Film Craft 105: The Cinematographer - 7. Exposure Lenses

The other way to control the exposure of your image is by limiting how much light is allowed to enter the lens.
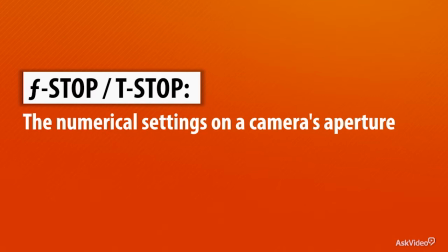(0:08)
This is done by adjusting a setting called the iris, or the aperture. And aperture settings are measured using a term called f-stops, or sometimes t-stops. And just to keep you on your toes, f-stops are a whole other set of numbers for you to keep track of. And best of all, they're inverted and logarithmic. So this means an f-stop of 22 means the iris is close to a pinhole, only letting in a tiny bit of light. f16 lets in twice as much light, f11 a little bit more, f8, f5.6, f4, f2.8, and if the camera is set to f2, the aperture is wide open and the lens is letting in as much light as possible. Although some lenses can go even wider to f1.4 and others are limited to f4 or f5.6, so they don't let it quite as much light in. Look, I know this seems like a random series of numbers, and you'd think that the bigger the number, the bigger the aperture, but it doesn't work that way. Sometimes, I swear, I think they made all this stuff so complicated just to ensure job security for camera crews. Anyway, it's not really important that you memorize the numbers, but it is important that you understand the concept. You can restrict the amount of light coming into the camera to control the resulting exposure of your image.
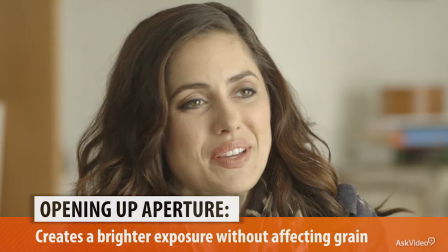(1:16)
Changing the f-stop won't affect the graininess of the image either, so most of the time you set your camera to a fixed ASA setting,
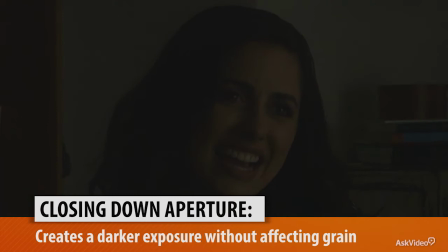(1:23)
and then you adjust the f-stop as necessary to make sure that all the shots are properly exposed.
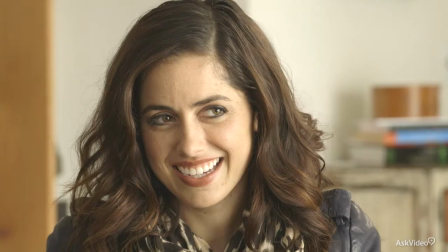(1:27)
Now if you're in a situation where the light is very bright and you stop the lens down all the way to f22 or Whatever its minimum f-stop is and the image is still too bright You can add a filter in front of the lens to further reduce the light these filters We
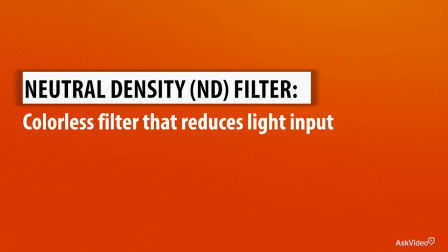(1:41)
call them ND filters or neutral density filters, which is a fancy way of saying they have neutral color They're pure gray and wait for it They have their own numbering system,
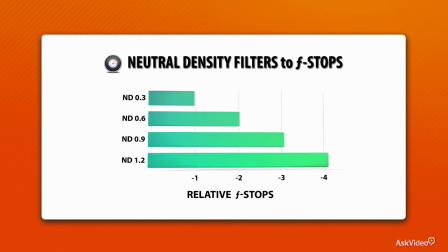(1:52)
too an ND3 filter is equivalent to one f-stop So if your lens was set to f8 and you add an ND3, that would be the same as making your lens set to f11. ND6 is equivalent to two f-stops. ND9 is equivalent to three f-stops. I know, total madness. But again, the names and numbers aren't important. What's important is that you understand you have options to limit how much light is coming into your camera lens. And that way you can make the image properly exposed no matter the circumstance. Besides, if you hold up an ND9 to your eye, you can see that it's a whole lot darker than an ND3.
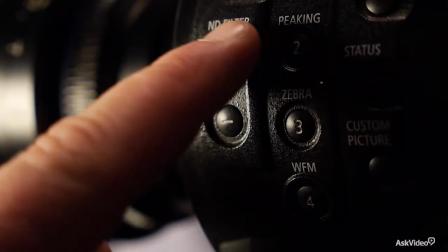(2:25)
So it's pretty intuitive that it's going to make your picture darker if you slap it on your lens. Many professional cameras have ND filters built right into the camera, too. So you can reduce the light without having to add a piece of glass in front of the lens. Just flick a switch and voila.
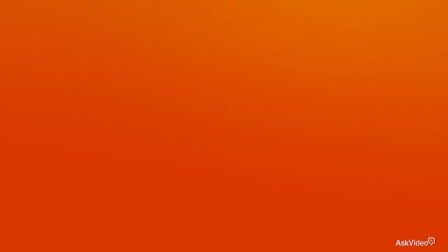(2:39)
By the way, some of you who may be familiar with still photography may be wondering about using shutter speed to affect the exposure. Since when shooting stills, we typically balance f-stop and shutter speed to find the optimal settings. But with video, You can't really adjust your shutter speed the cameras can adjust it But you shouldn't use that as a way to control the amount of light coming in because the in video the shutter speed Should pretty much always be set to twice that of the frame rate So for example if
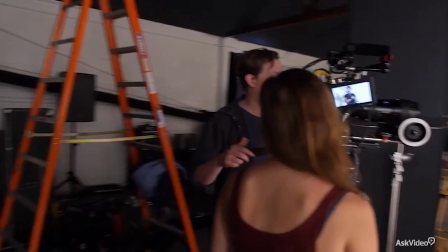(3:05)
you're shooting at 24 frames a second your shutter speed should be set to 148 and if you lower the shutter
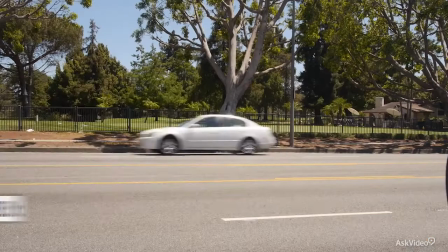(3:10)
speed significantly below that the images are going to appear smeary and stuttery Which is a cool special effect,
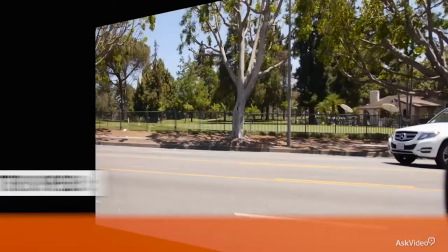(3:16)
but not applicable for most normal scenes Likewise, if you go higher, the images become unnaturally sharp,
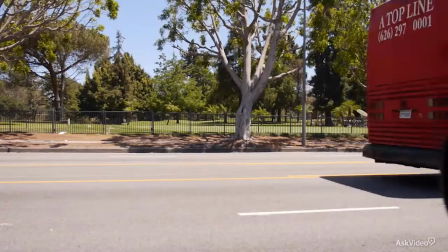(3:23)
which again is an interesting special effect and we use it sometimes for sports videography or it's been used in feature films in battle scenes. But again, this should be thought of as a special effect and not as a way to limit the amount of light coming into the lens.